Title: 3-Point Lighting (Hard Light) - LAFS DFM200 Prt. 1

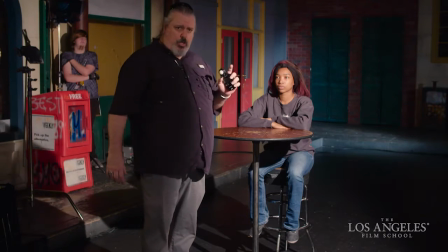At this point, I think five, six and a half might be just a hair too bright. So we'll take a reduction scrim.
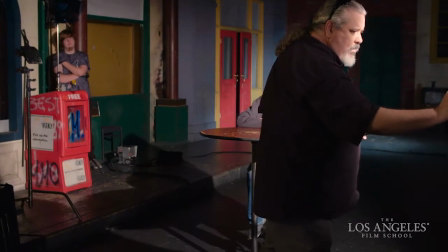We have a couple of choices. Let me see those really quick. We have a couple of choices for light reducing scrims.
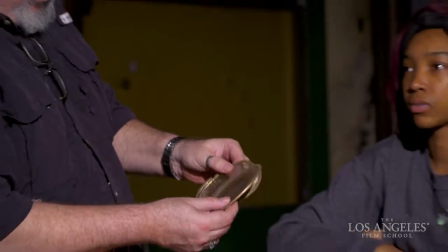We've got, this looks like a double. We have a couple of doubles here and we have a single scrim.
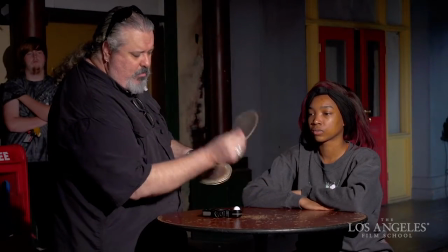Now, a double scrim is designed to reduce the output of the light by 50%.
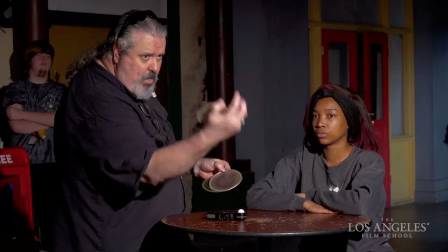So, if I have a 5, 6.5 coming out of my 650-watt light,
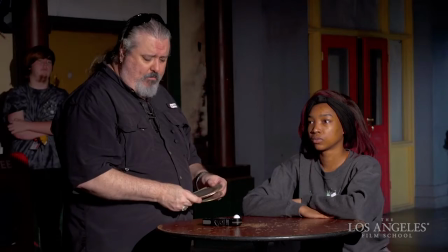and I drop a double in front of that light, we should have a 4.5.
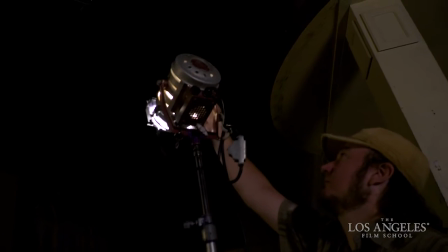So, if we drop that in there, let's see what we get. Double down.
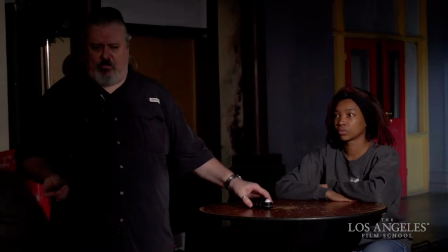Thank you, sir. And we have a 4.5. Now, 4.5 I think is probably a little too dark, a couple of the cameras need a little bit more light,
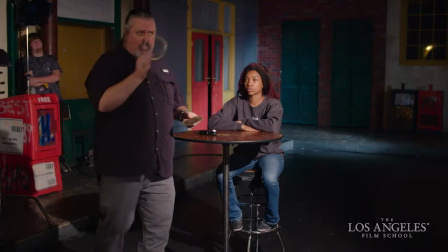so we're going to add a half a stop back by swapping out the double for a single.
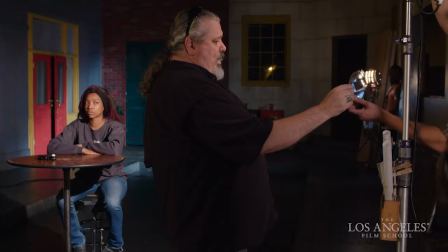The single reduces the output by 25% and that should give us a hard 5.6.
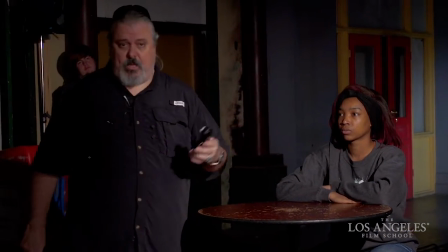And that's exactly a hard 5.6.
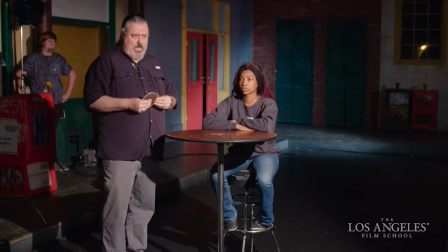So with hard incandescent lights this is how we affect our exposure.
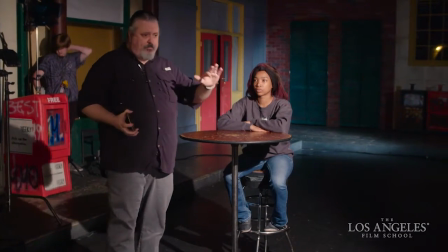Now the other adjustment we can make with the tweenie is we can check and make sure that we have this key light in the right spot.
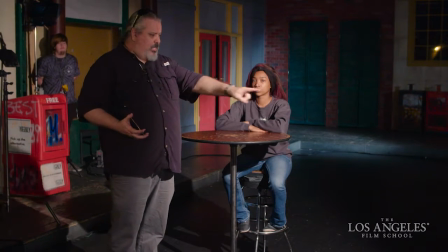So if we start moving this key light to 3 o'clock on our shot clock,
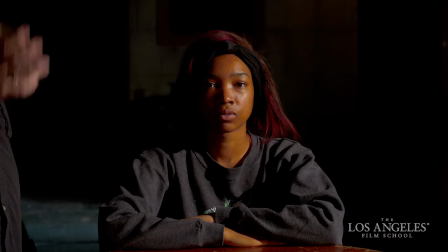if the cameras are at 6 o'clock and the background is at 12 o'clock we are now going to put our key light at three o'clock and see if we like the results from that.
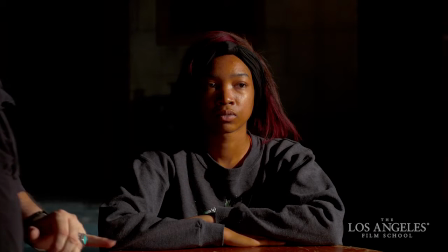This is kind of a typical Rembrandt style or a Rembrandt look.
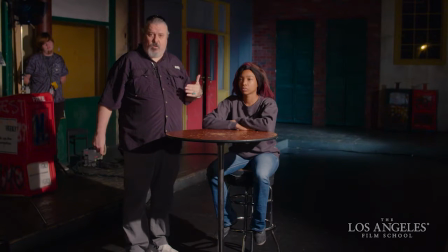Talk about classic art and Rembrandt lighting quite frequently in class and this is one of the earmarks of Rembrandt lighting.
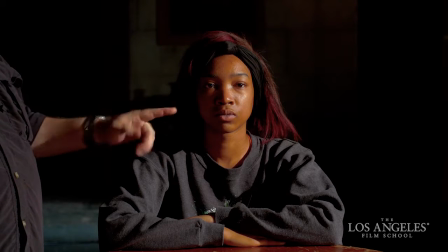We get a golden triangle under the low side eye. We get a nice shadow fall off on the low side of the face and we get a nice beautiful
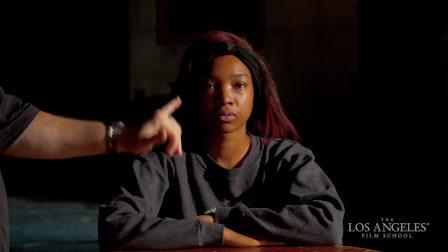key light value on the full side of the face and that identifies the shape of the cheekbones and the chin,
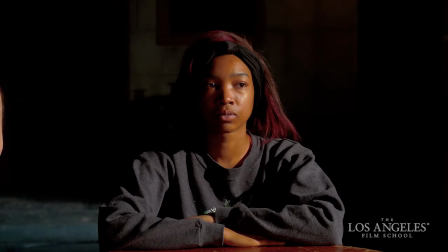the eyes, and the forehead.
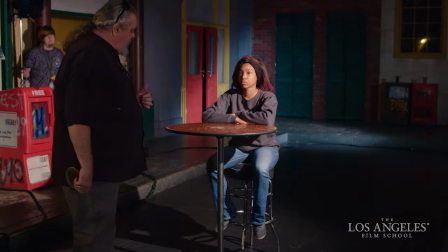Now, we have a half blue fixture on the background already, which is helping to set Kayla off from her background.
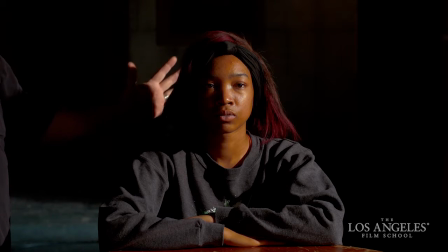But to finish the look, to finish the overall definition or shape of Kayla's face, we might add an edge light,
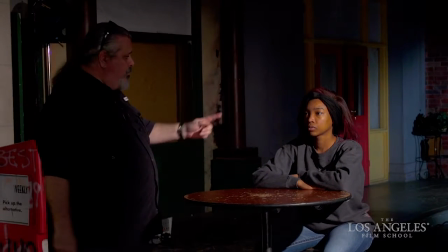which will give her a little bit of a liner and separate her from her background. Daniel, snap your light on for me.
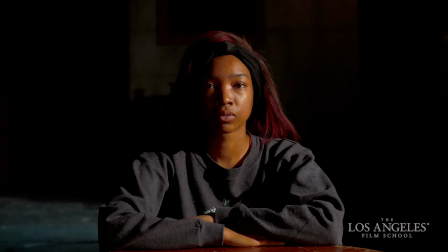Eyes.
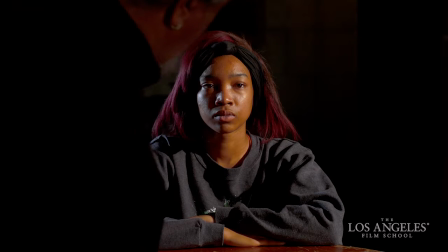Now, we've got a little bit of an edge light here,
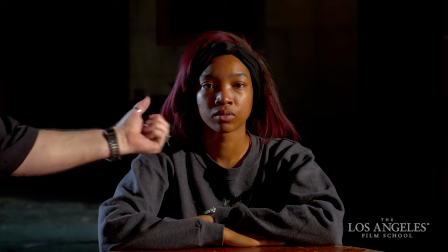and we can control how much or how thick this edge light is by moving the beam angle of the backlight.
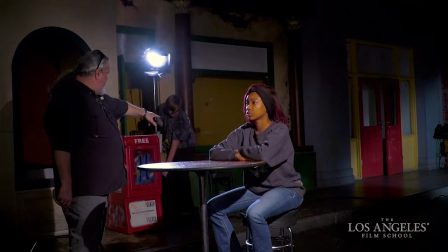So if you move your light about six feet, eight feet that way, basically behind that sandbag, and
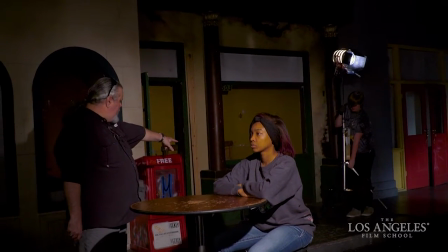go about five feet backwards from there, right behind that sandbag, and reorient on Kayla. There we go. That's probably a little bit more sensible backlight.
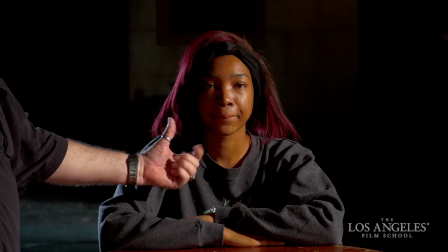I don't want it to encroach on the nice shape that we've created on Kayla's face to the front with our key light.
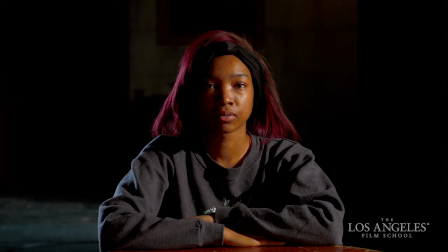So we moved our backlight a little deeper into the background so that all we have now
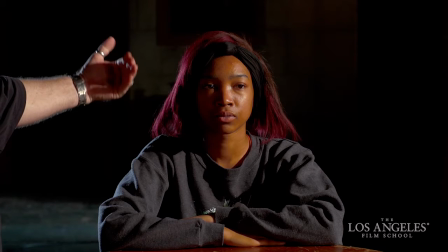is a nice hair light and a nice little bit of separation from her background.
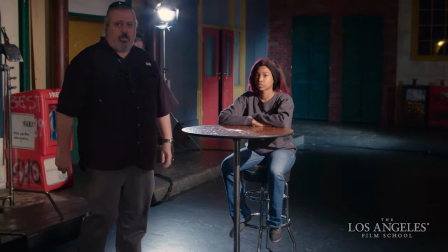Okay.
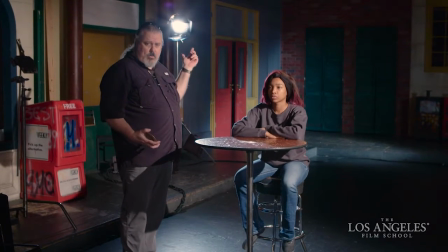Now, this is only two lights plus a third light working on the background. Three-point lighting is generally a key light, a fill light, and an edge light.
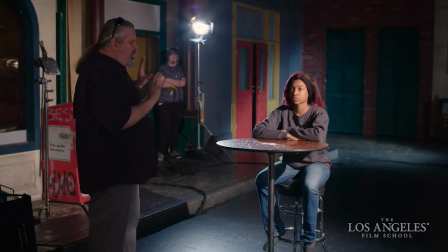Now, if I wanted to, I could add a proactive fill light right here to affect some of the contrast happening on Kayla's low side.
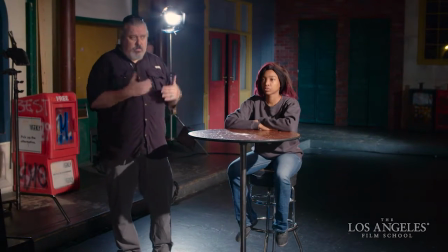If we use a light in the same fashion, we need to control the exposure, so we'll be using scrims to knock it down and possibly moving the light backwards and forwards until we get the appropriate exposure.
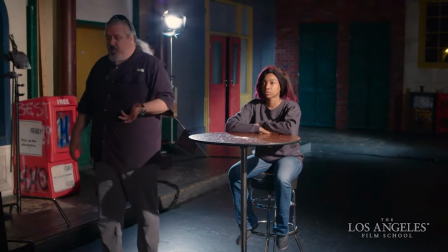Or I can just use something handy like a bounce board.
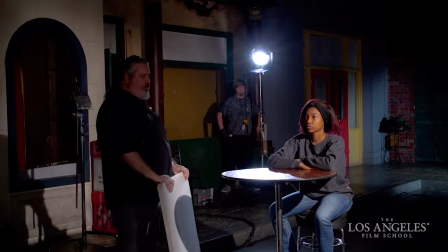And I can take whatever light I've got available, probably a little spill from the key,
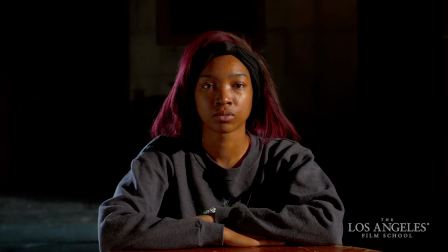and I can lower the contrast on her low side by offering a little reflected bounce back into the situation.
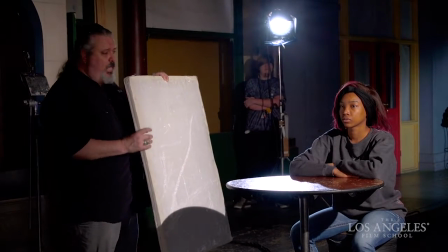Now if I do that, I have to be careful to not be in shot. Okay, so I might have to be as far back as here, but I can still get a little bit of something on there,
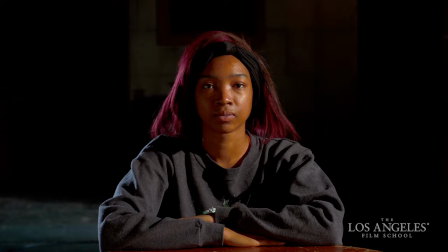which changes the overall contrast of Kayla's face quite considerably, actually, with this bounce. It's doing a nice job.
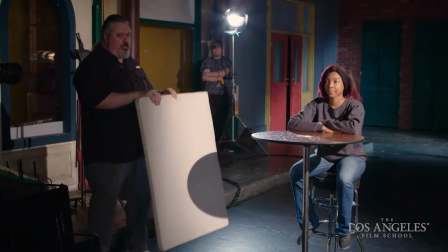It all depends on your taste, and it depends on the script, whether or not you want to add this much fill.
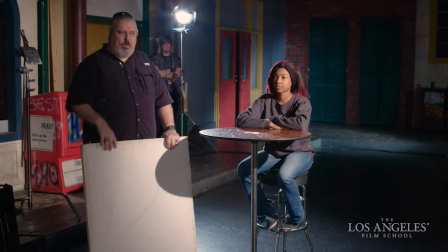When you add fill and you open up the value of your exposure,
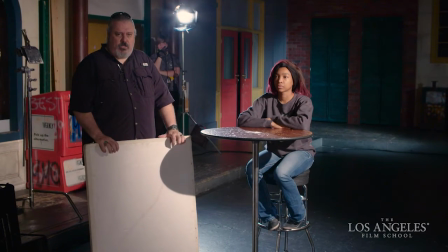you start introducing certain psychological connotations to your lighting. and the brighter and more even and lower the contrast,
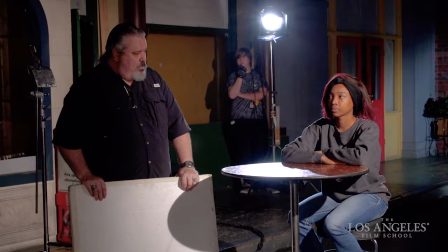generally the more positive or happy the feeling. So if this was a romantic comedy, I probably would add the fill light.
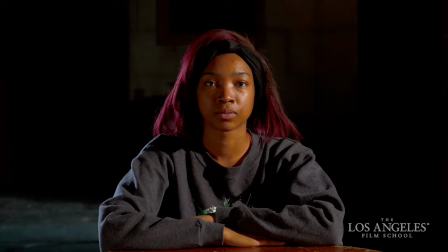I might go stronger than the bounce board and add a fill light. If this is a dramatic piece, I might add the bounce and just back it up until I just get a subtle amount in there to lower the contrast some. If this was, I don't know, a murder mystery or a horror film,
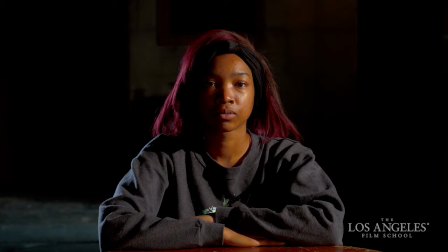I might leave Kayla's low side completely alone and leave the fill side alone and not offer any fill at all to keep the contrast high.
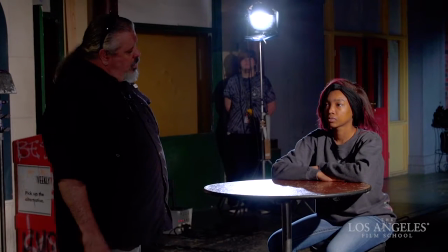I might also manipulate her back lights a little bit.
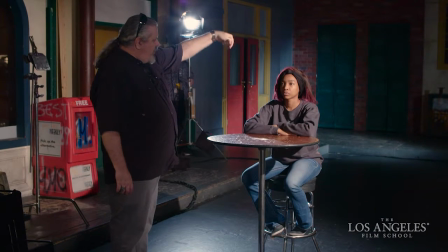Sean, if we turn your back light around, pull your blue gel off and offer a second edge light to Kayla from your position.
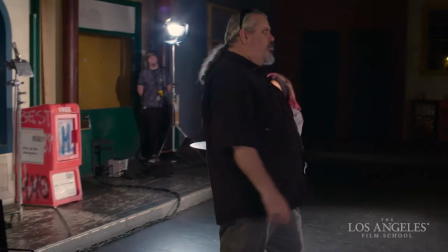We can add a second edge light and then And if we go ahead and add some more springs to this guy from the front, take another double.
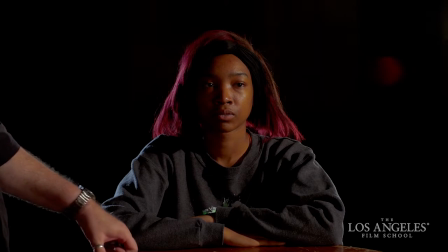Let's load another one up in there. Let's see what another one is. What will give us? Got a single. Is that another double? Single. So we got two and a half stops in there now?
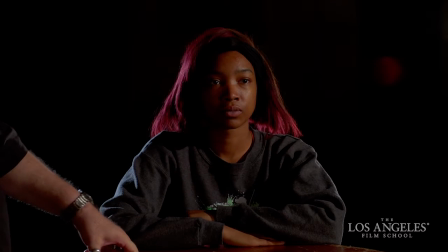We will, yeah. Yep. Okay. Are we starting to see now our second edge light developing against the background?
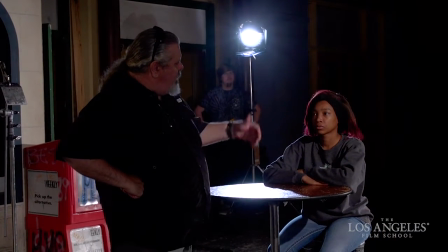Yeah, I think so. And, Shawn, marcher is about five feet closer.
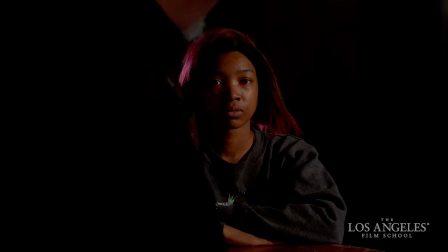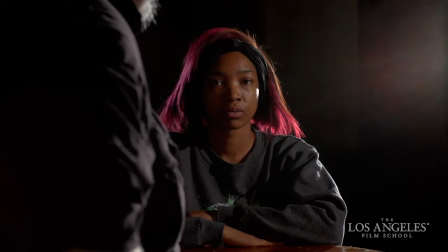There we go. And reorient on Kayla there.
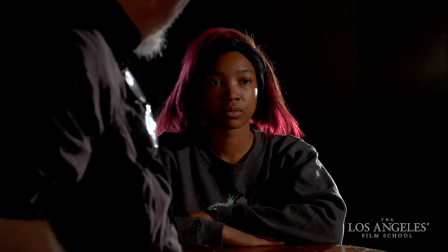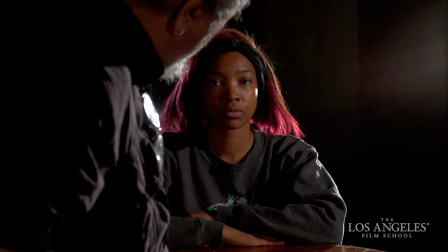That's good. Alright. And what we're starting to get, I don't know if you can see it or not,
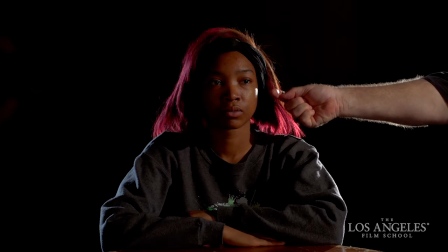is we're starting to develop a little bit of an extra kiss of value on this cheek bone on this side.
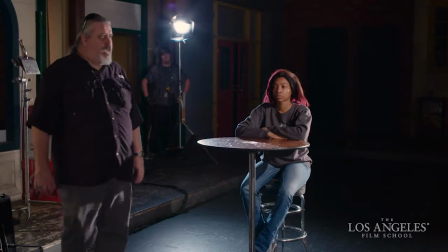This is called a double back cross and if I do this a lot of times what I can do is I can take this
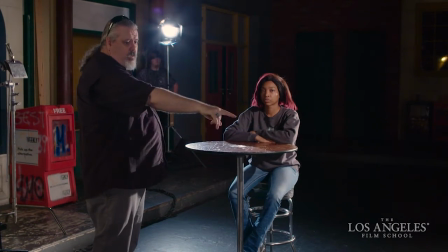now becomes a front fill light and we can come around right off camera right with that guy.
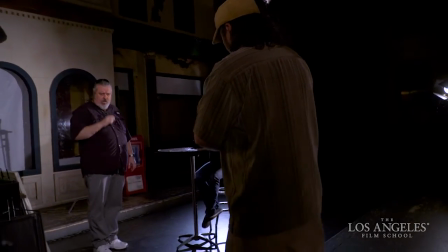I think two-legged against the yeah and
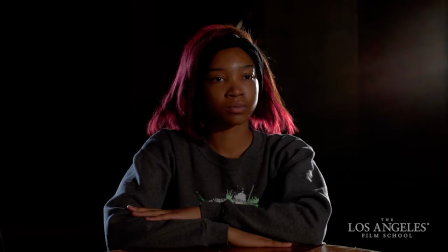if we raise that guy let's break its neck a little bit to tilt it down some, and we'll raise it up about two feet, see what we get.
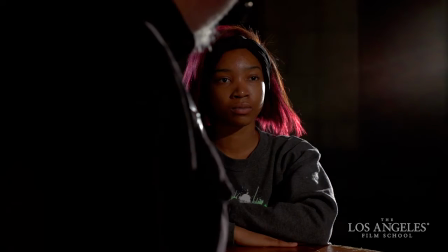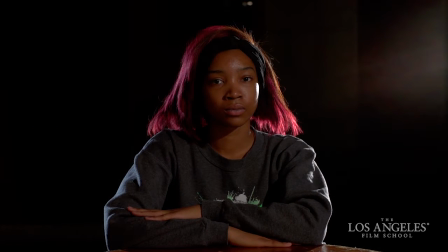We can start introducing a totally different look by manipulating this front. It was the key light. I've now turned it into a fill light, and I'm using a double back cross as my key light.
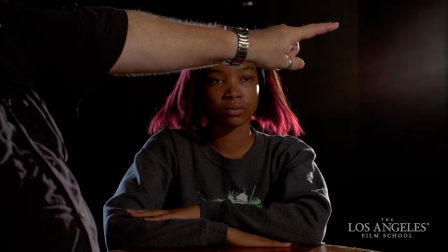If Kayla turns and addresses action happening over here off camera left,
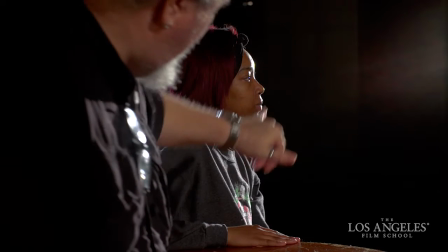you can see that this background light starts to open her up and create more of the shape on her face, which is more like what a key light is designed to do.
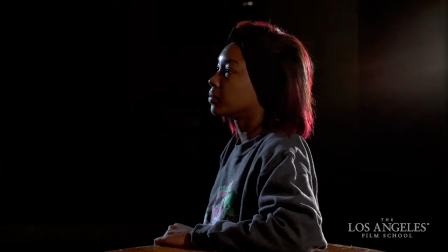If you turn and address me over here, Kayla, this backlight is starting to do what the key might ordinarily do. This is a classic horror lighting setup.